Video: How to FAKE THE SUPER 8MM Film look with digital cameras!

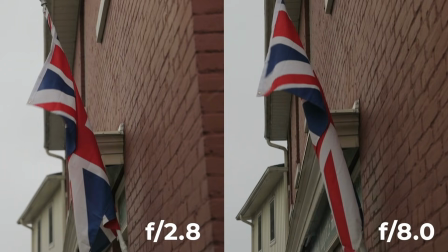4:53 Because that's one of the things, these cameras weren't shooting with beautiful bokeh and depth of field, so you want to shoot stopped down, heavy, so everything is in focus. That's a big, big tip. Also, keep in mind your framing. You want it to look square. You want it to look four by three. If you do have something happening on the very right of the frame, keep in mind that you're gonna want to bring that whole left side in to make it four by three, or if you have something in the center, wherever you're framing your things, just keep that frame in mind when you're shooting the content to then make vintage. One more example of framing, for instance, here's a shot of the Canadian flag. This is what I just started to do inherently.
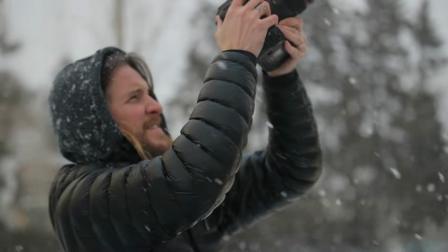5:27 I wanted to film it with some negative space in the center, and I started thinking like no That's what Peter McKinnon would do like what what would I not do?
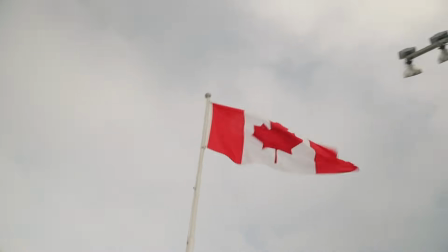5:35 So I moved over to get like the stadium lights in frame kind of in the way of that flag as well And then realized that
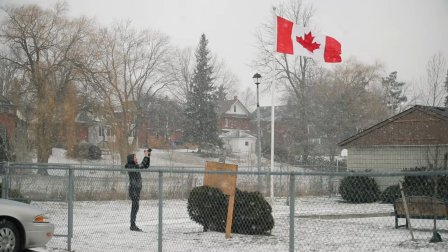5:42 camera move itself of me walking over to try to you know Obstruct the view that little spot that little in and out. That's the footage That's the look that I'm going for I want like the kind of garbage transition over to where there's more nonsense in the frame. That's the sweet spot. Okay, now we're gonna talk about post-production. This is where a lot of the magic kind of comes out in the edit, where we're actually gonna stylize it, we're gonna add all of the film grain, we're gonna add all of the sound effects, which are gonna audibly sell how old this footage is, and then we're gonna pair that with some music that's fitting for the era that brings out the feels, and this is where it really all kind of comes together.
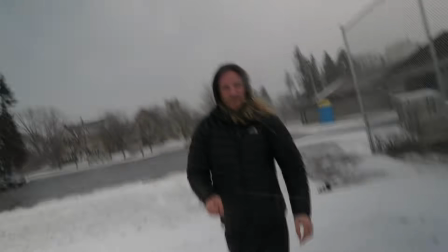6:17 So let's jump into the computer and show you how we were able to take the footage from the camera and then turn it into what it looks like now. Here's how to do that. Okay, first thing you're gonna do is drag in the footage that you have, so we're gonna start with this shot that I got actually filming out the window at the office here.
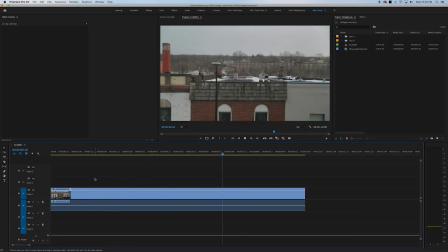6:33 First thing we're gonna do is drag it onto the timeline, then we're gonna create an adjustment layer to drop above it.
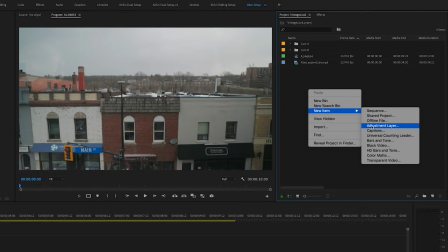6:38 You're gonna right click, hit new item, then go over to adjustment layer, that drops it into your project panel here,
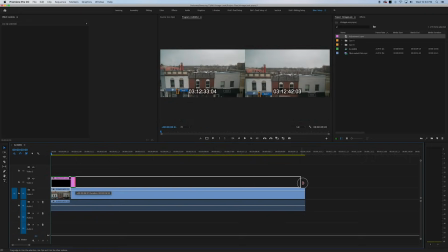6:45 and then just drag it onto your timeline and extend it out to match the length of your clip. Now head back over to your effects panel, you're going to go to your favorites, which I've already got some of these listed here, but if you don't, you can type crop into the search bar up top and it'll show up.
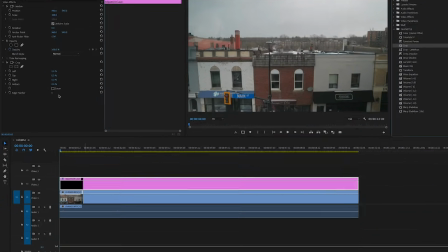6:58 Grab that crop effect and drag it onto the adjustment layer.
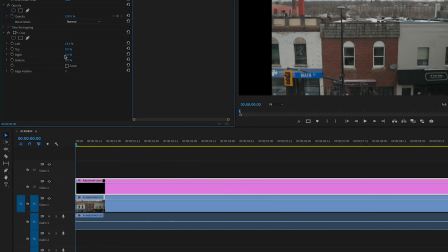7:02 Your left and your right, you're gonna crop them both by about 13%, just to give you that 4 by 3 aspect ratio.
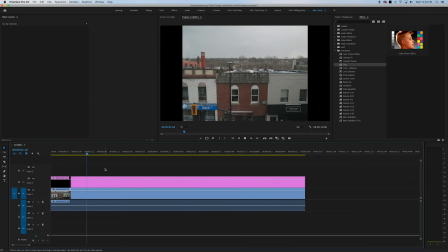7:08 All right, and now it kind of looks something like this if we just let it play, which looks already a little more super eight millimeter. Okay, now we need to find some film grain and effects and sound effects. Now, luckily, I actually, just before I went and made all of this myself. I did a quick Google for super eight millimeter free film effects and found this blog called Beach Production or Beach B-roll. There's a YouTube video for it below that I linked and it was free and I was able to just download it and apply that as an overlay over top of all this footage if you didn't want to go ahead and create it yourself. I'm gonna overlay that on the footage here and I'm gonna create some extra effects myself so it's just like one big punch bowl of vintageness, okay?
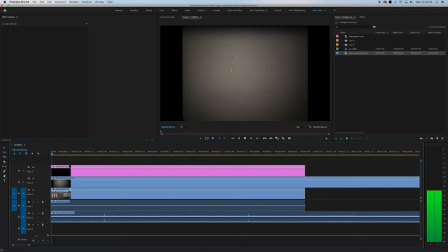7:44 Drag that clip once you've downloaded it or whatever overlays that you have, if you bought them from a different stock site like Adobe Stock or Storyblocks or any of those places. This isn't sponsored, but all of those places have stuff like this too.
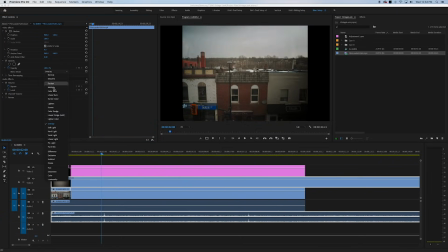7:57 Alright, once that footage is on your timeline, you can go over to your effect controls and actually change the blending mode to either overlay or soft light, whatever looks better for the footage that you shot. Looking good, now let's play that back. That already looks kind of, this is great.
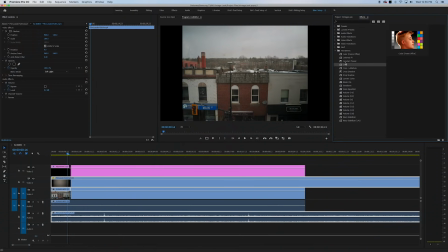8:10 Okay, let's keep going with some color grading. So let's add a Lumetri color tab to this effect, and that's where we're just gonna mess around with the creative tab.
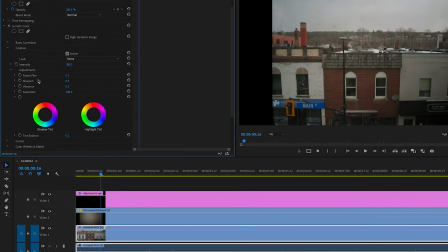8:18 If you drop that down, you can see faded film. You can see things like sharpen. We're gonna actually lower the sharpen even more, and then we're gonna mess around with the vibrance just to make this as vintage as possible. Obviously, this part is completely, it's gonna be your style, what you think looks good. It kind of, there's no wrong way to do it here.
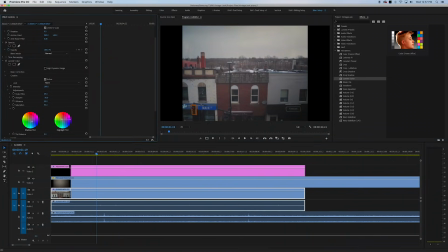8:35 I'm just adding a little bit of colors in the shadows. I'm adding a little bit to the highlights. I want to add a little bit of blue to the shadows because it was a snowy day outside.
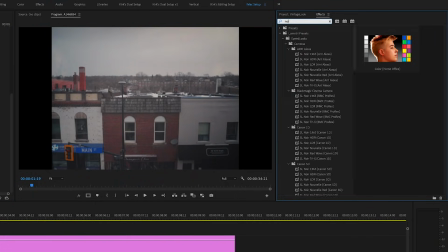8:44 So that's what we've done with these color wheels here. Now I'm gonna add an effect called noise, which is gonna give me even more grains.
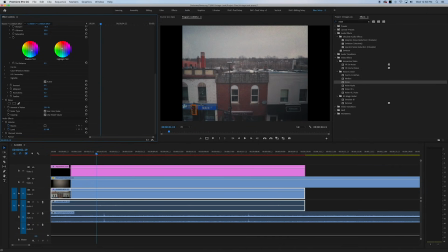8:50 We're just gonna drag that onto the clip and then maybe boost that up to like, I don't know, something like 15 or 13%. You don't wanna go too hard or it looks like you actually have a beach on top of your footage, but 13% would do the job.